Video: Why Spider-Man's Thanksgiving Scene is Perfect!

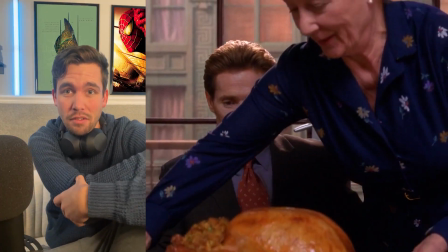0s
Okay, we don't talk about Spider-Man's Thanksgiving scene enough because honestly, this scene is perfect.
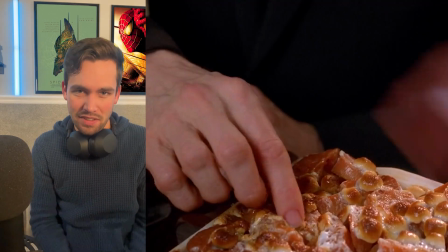4s
Raimi is able to take a Thanksgiving scene, which is a setting that we're all familiar with,
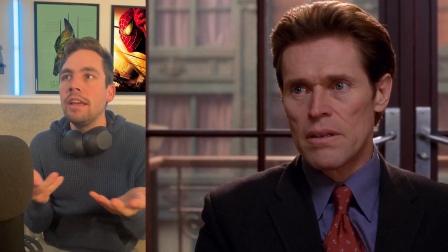9s
and he's able to inject more tension in the scene than when your dad points out that you haven't done anything with that degree he paid for.
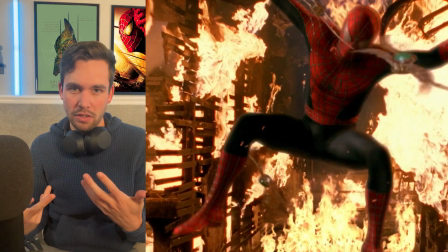17s
Right, as always. The scene is right after a big action sequence, so the audience is expecting a cool down, and Raimi fakes you out,
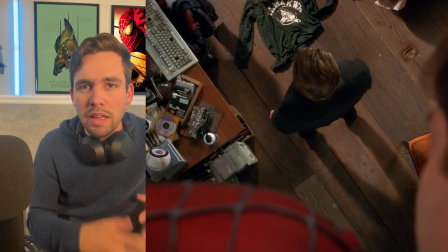24s
instead doing this cat and mouse game in a different setting, playing with these breadcrumbs that might expose each other.
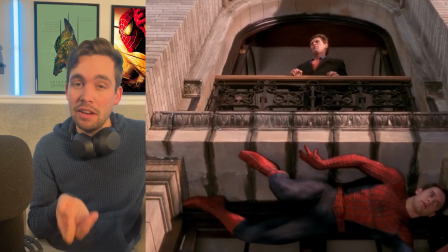29s
The scene completely changes how these characters interact on every level, while still reminding you what's happening in the plot.
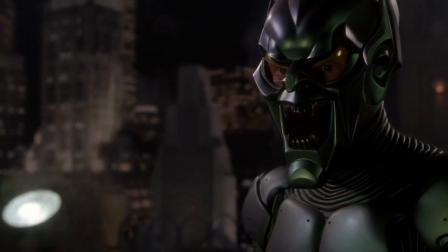36s
Goblin just said this to Peter.
You and I are not so different. I'm not like you.
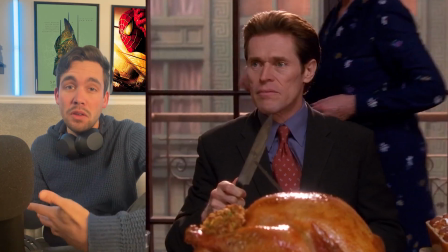42s
And here they are, sharing a meal together. A Thanksgiving meal that's ideally supposed to point out how everyone can get along.
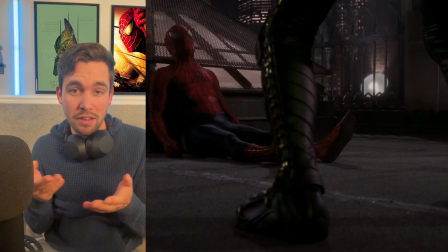49s
And Raimi is still hitting that through line of how similar these characters are, just in a different way.
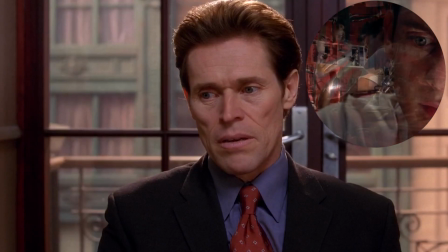53s
They're even wearing each other's colors. Norman is wearing Spidey's red and blue, and Peter is wearing green and purple.
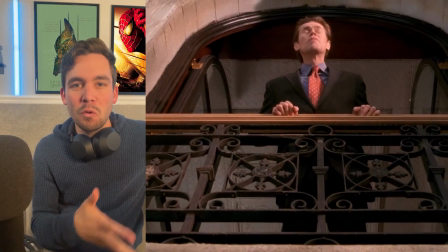58s
And even the score is daring you to be on the edge of your seat. These little ordinary things that in a different movie might have a completely different tone become
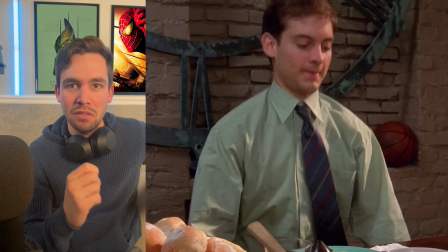66s
exciting with the slightest facial expression from Willem Dafoe and tense music.
Norman?
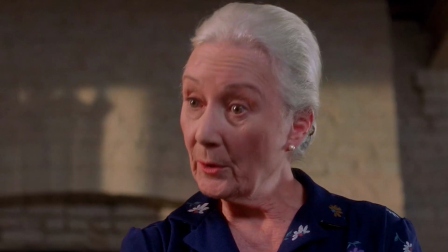74s Will you do the honors?
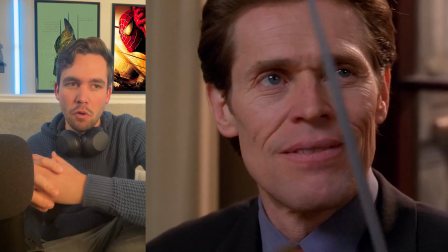78s
No one can sharpen a knife with more nefarious energy than Willem Dafoe.
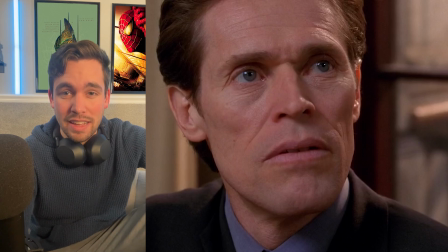82s
He's giving the same face that I had at McDonald's this morning when that lady said she wouldn't sell me a third McGriddle because it was too sad.
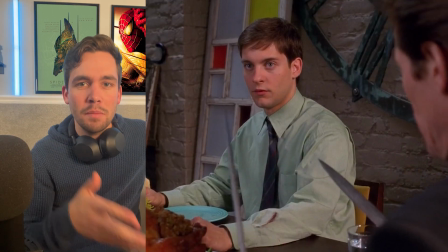89s
And then when the final clue drops and Norman puts it all together,
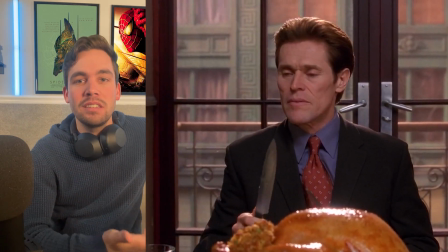91s
Raimi surprises us again when Norman decides to move the plot along instead of another action sequence.
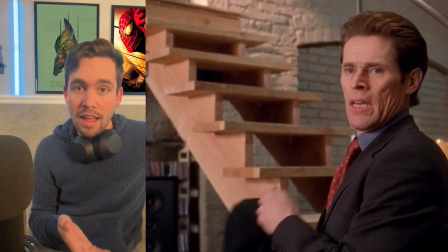98s
Leaves with this new information about Spider-Man and shows why he's a bad dad.
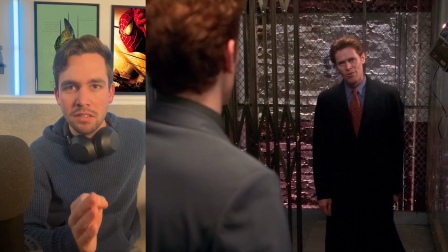103s
This scene had us all on the edge of our seats. It expands on character development and moves the story along.
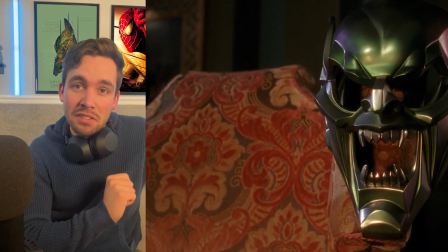108s
All just in a few minutes, this scene is perfect. And it gives us this line.
I had to beat an old lady with a stick to get these crammed.
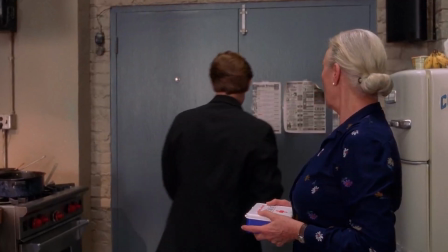114s
And this one.
Enjoy the fruitcake.
He knows fruitcake is terrible. What a villain.
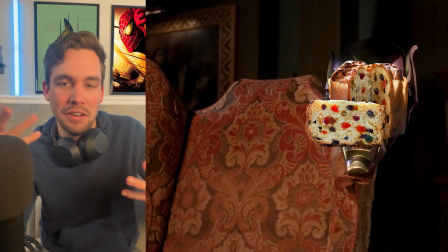119s
This movie is the perfect balance of comic book camp built on fantastic straight performances. Rewatch this movie, you guys.